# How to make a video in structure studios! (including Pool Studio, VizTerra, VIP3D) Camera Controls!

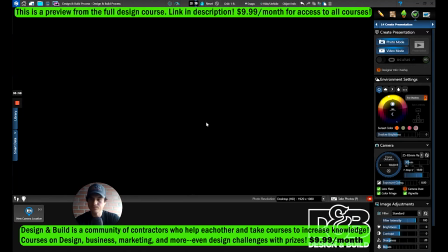presentation mode and you want to go to video. Now if you want to send your client a video, this is what you're going to do.
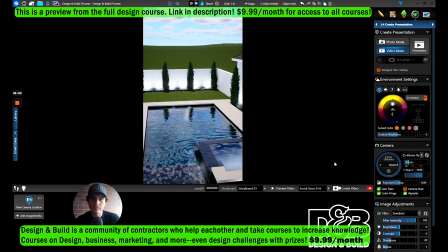I have this set to story mode for Instagram, but you want to go here
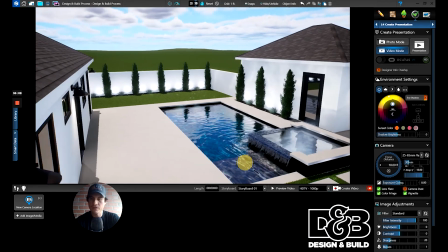1080p HDTV, and that's going to give you a standard viewing screen.
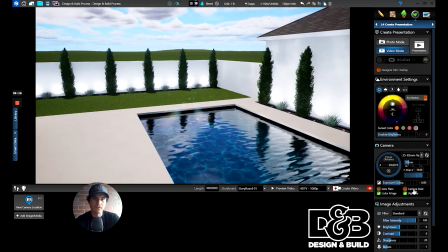Make sure you have lens flare activated. You can see that on and off. That helps a lot. And you can change your lens. So if you're in a really tight space, you want to use a wider lens.
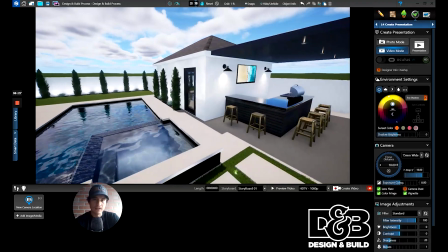See that? And that shows a lot more of your design.
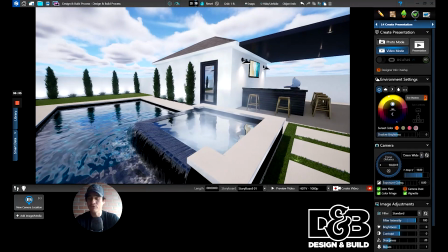Sometimes you don't want to do that though. Sometimes if you have a really big scene, a really big open landscape, doing this can just make things look too small.
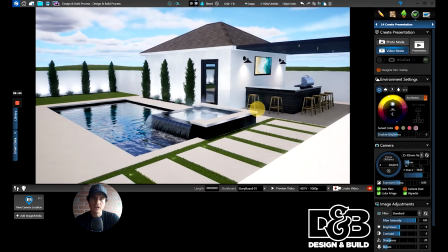So this is kind of a standard lens type right here, and you can still use, like for this backyard, you could definitely still use this.
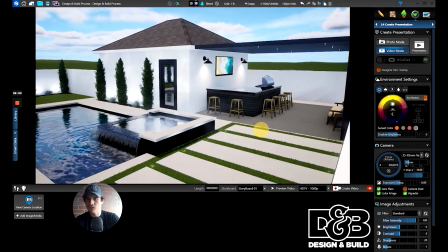I want to show you one thing.
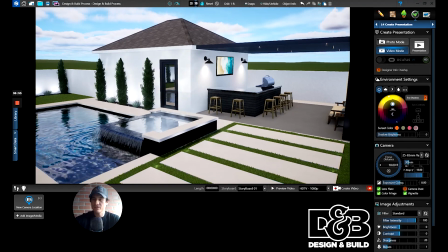Normally with my renders, I would pop some trees out around the property just to kind of make it look filled in, so you don't see this generic background. But yeah, let me show you one thing.
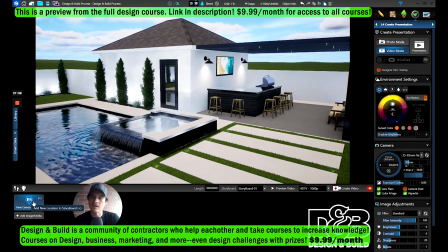When you make your videos, this is you're gonna set a position point for your camera.
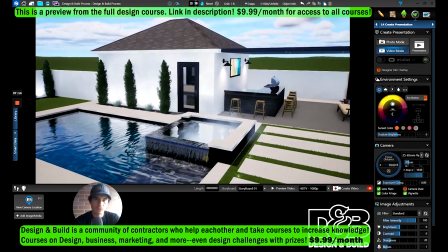So basically, I'll show you really quick. If I set a point right here,
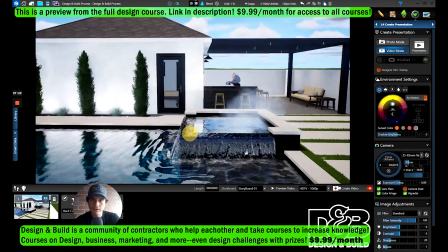right, I set that point, move your camera to another area like this.
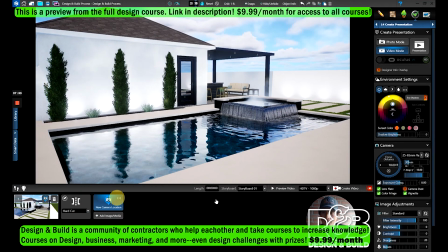I gotta move my face just like that, and then hit preview.
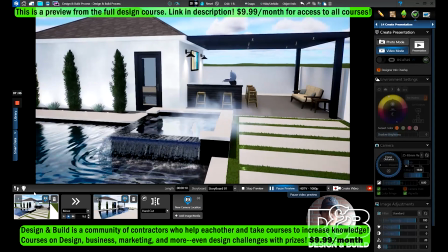It's gonna show you from point A to point B, that view.
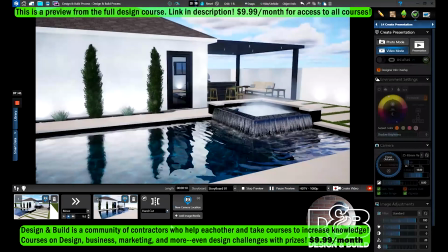Now this is cool, but you could do things like here.
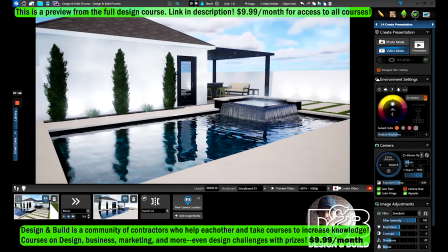I said I'm gonna do another video, and here I'm already talking about it, but you could do things like change the sun position.
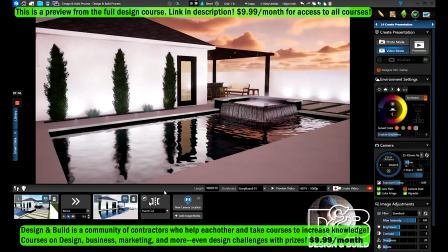Look at that. That's pretty sweet. Hit this camera to reset it.
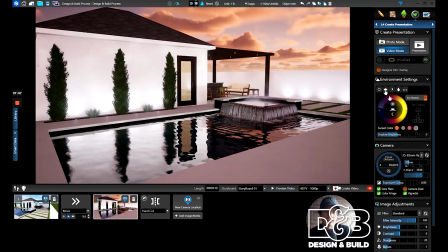Now it has the new lighting. And then you could also go to the clouds, cloud phase, change that.
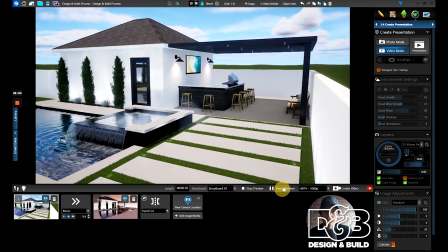Now the clouds are going to move as the camera moves. So hit preview. You see the clouds moving up here.
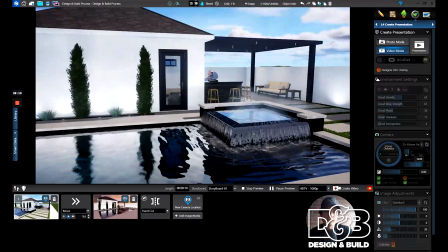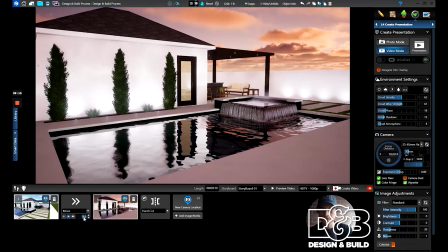So that camera moves a little too slow. So that's 9.6 seconds. Change it to like 5 seconds. Also, I'm going to go back to my sun and make it dark again, or darker rather.
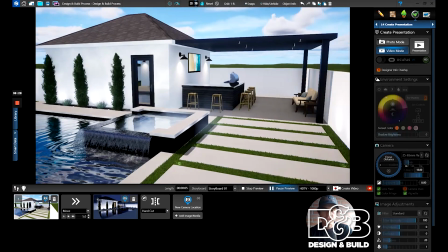So it's a more of a dramatic change in the scene. See how much more dramatic that is?
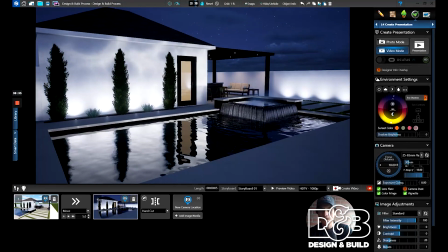You can see our steam coming off the spa. So yeah, that's cool.
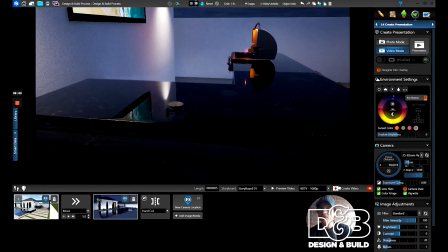You could do that. You could do things like this too.
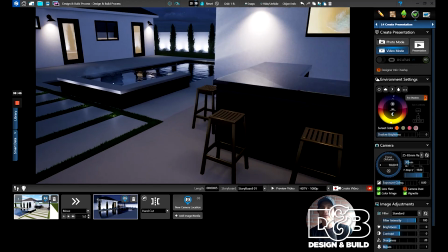If you're down, say you're viewing from like this area, get down close to like the stool here.
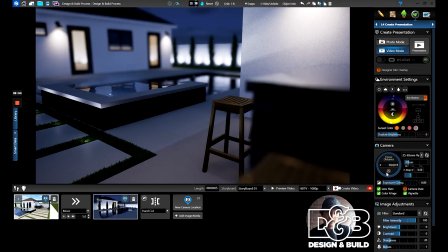The f-stop, decrease that, and it's going to add kind of a depth of field. You could hit this little target button and you could pick what you want it to focus on. See how that's changing?
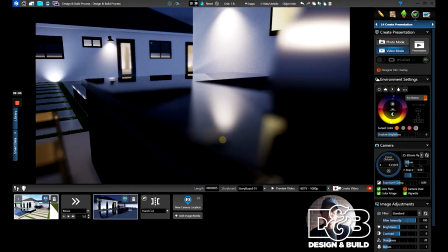So when you do that with your videos, that really helps add a bit of a sense of realism to the video.
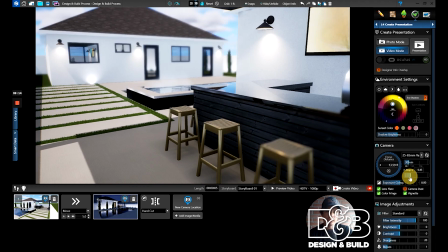Having that blur. You don't want to do it too much, but just enough. Just try to kind of focus on the front here and see how blurred it is. Something like that is cool.
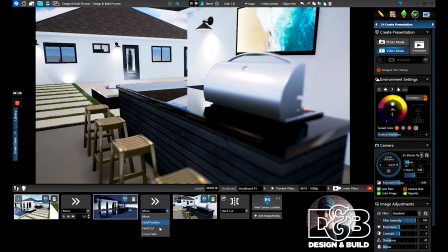And then let's do another scene. We're going to make this a hard cut because we don't want it to move from this scene to this scene. That's one thing I see a lot of people do. They make this camera just move all over, all crazy, and it just looks kind of cheesy in my opinion.
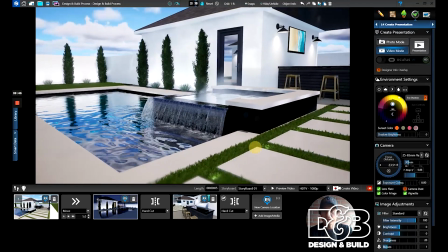But again, that's just personal taste. There's not really a right or wrong way. Let's move the sun a little bit.
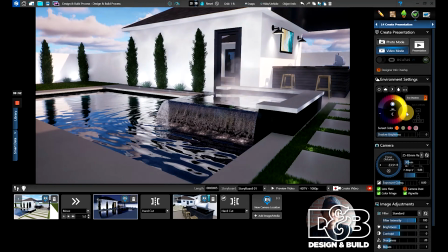I like to have the sun move in every scene, even if it's just a little bit.
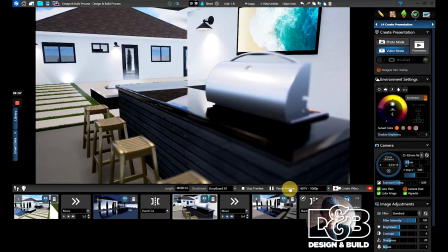Hit that, and then you can see this camera angle.